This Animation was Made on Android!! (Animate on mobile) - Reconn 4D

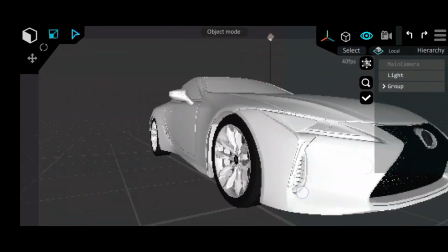[0:00]
Hey guys, Remote Animation here and in this video, I'll be showing you how I made this short animation without any PC software, just my phone. And the mobile app Recon40 which is available in the Google Play Store. But just to clear this up, the version I have now hasn't been released yet, so there might be some visual differences between this and what you have on your end.
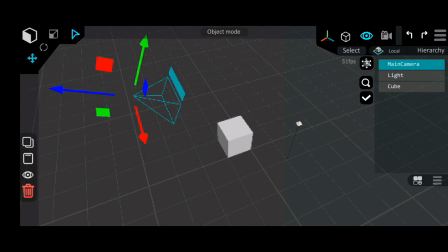[0:20]
Anyways, to get the project started, the first thing we are going to need are some models. And since this isn't a modeling tutorial, we are clearly not going to make those ourselves. models.
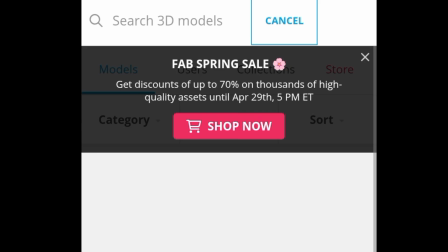[0:29]
So this is Sketchfab, the size that has basically any model that you could need. But for this project,
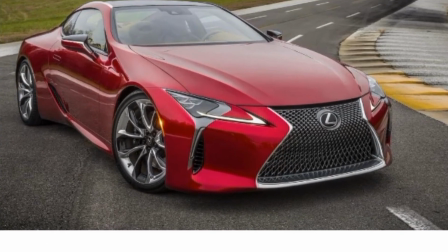[0:34]
we just need one garage and a Lexus LC 500 5L V8 engine 471hp car model because it looked really decent.
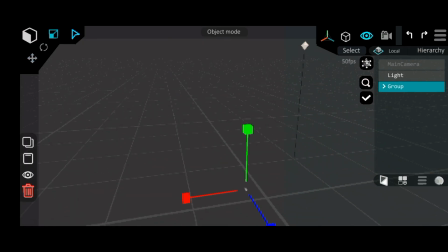[0:43]
Then after downloading both models, we went ahead to import them into Recon starting with the car model but as you can see,
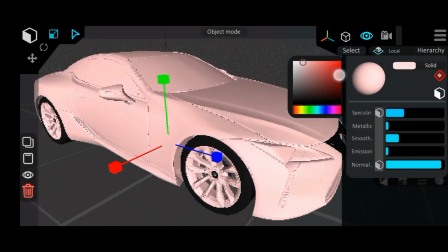[0:49]
it didn't really import the colors right so we had to detach some parts of the model so we can color them separately because for this project we were going for the
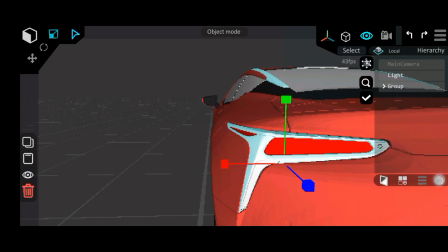[0:57]
red design that we saw in the reference and after changing the color for most parts of the car we run it through the render engine to check if the
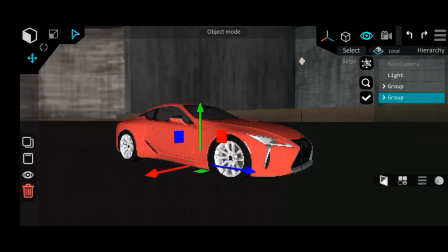[1:03]
emissive parts actually glow properly which they did so when you went straight to importing the garage model but the scale didn't really match up
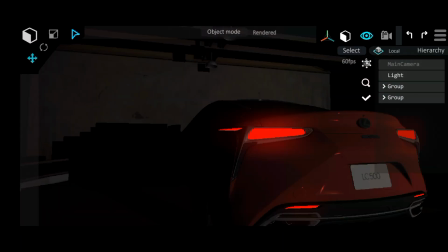[1:10]
properly so we had to increase the size of the car it was all starting to come together but it didn't really look the way i wanted because of
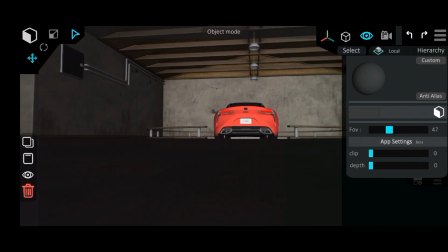[1:16]
the reflection and to solve that issue i just imported a skybox that closely resembled our scene to get the reflections right.
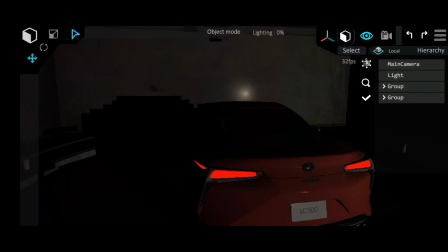[1:23]
So after applying it, it didn't really look right but it was a lot better than before.
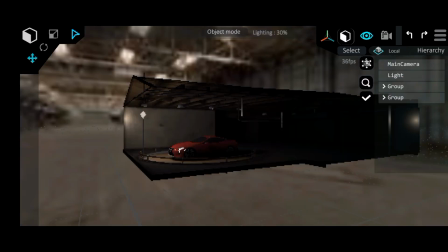[1:27]
Yet the light placement in the scene wasn't really helping matter so I brought it to the front where I thought it would look better and from what we can see, that actually helped a lot.
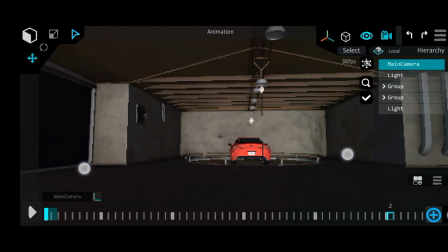[1:35]
So from that point, I moved straight to animating as all I needed from the first shot was just the camera to move slightly closer to the car from behind.
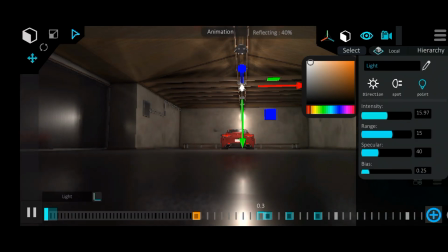[1:44]
Then I added a flickering light to the background of the scene to add some life to the shot.
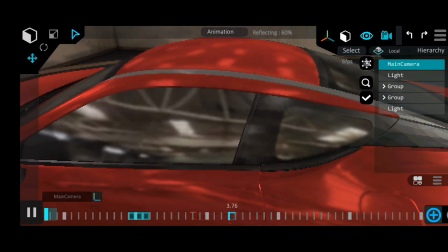[1:49]
So for the next clip, all we need is the camera to move over the side of the car with the reflection of the scene showing in the window.
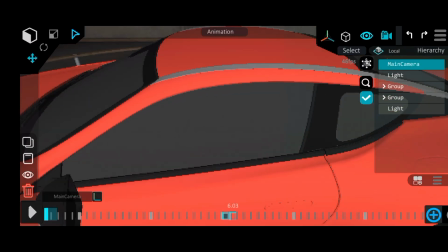[1:55]
Which was exactly why I had to use a skybox texture as screen space reflections can't pull this off.
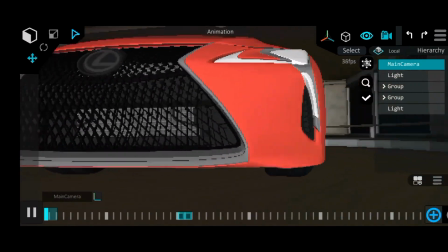[2:01]
So the next shot is just the camera moving over the front of the car but it looks a little too plain so we had to
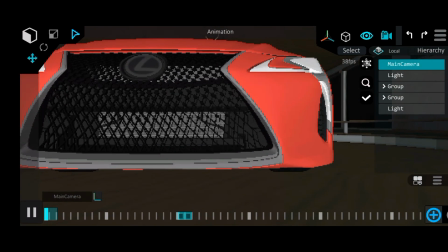[2:07]
modify the interpolation a bit so that the animation starts off fast then slows down towards the end.
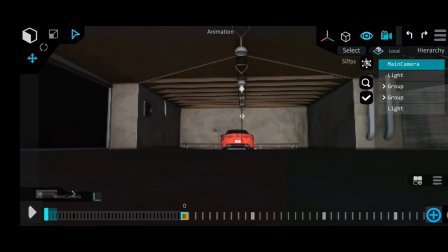[2:13]
As the first shot is just an overhead view of the car as we didn't really do much here so this is what the entire animation looks like up
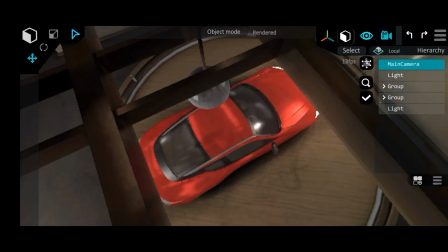[2:20]
to this point but I didn't really appreciate what the floor looked like so I decided to swap it out with a reflective film.
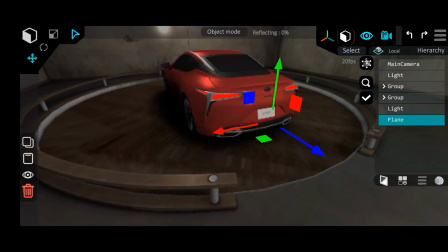[2:27]
Then it didn't really make much of a difference but it did look slightly better.
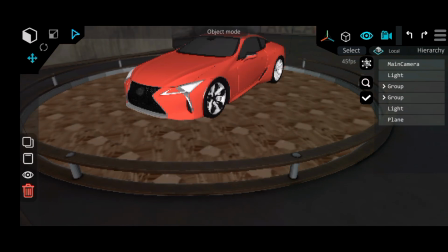[2:31]
Then after that I tiled the texture a few times to fix the texture stretching problem and I was actually starting to like how everything was coming together
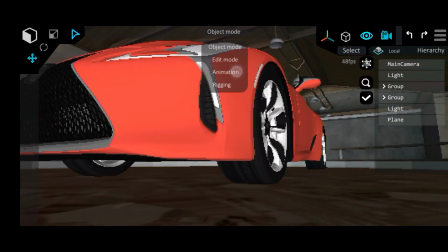[2:39]
but I had something in mind for the final shot that involves using the depth of field but i couldn't quite get it to work maybe it's
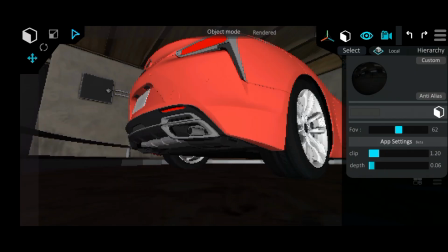[2:46]
a bug or something but it just kept blurring the entire shot so i decided to just animate the camera to slowly zoom into the car to end the
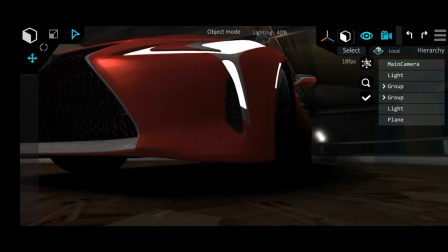[2:53]
animation then i added all the finishing touches and after almost an hour of work and slightly over an hour of rendering this is the final
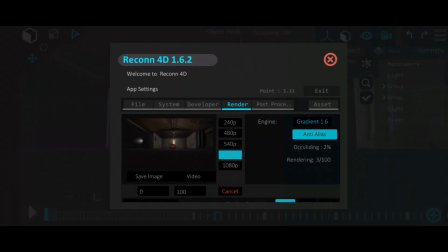[3:01]
result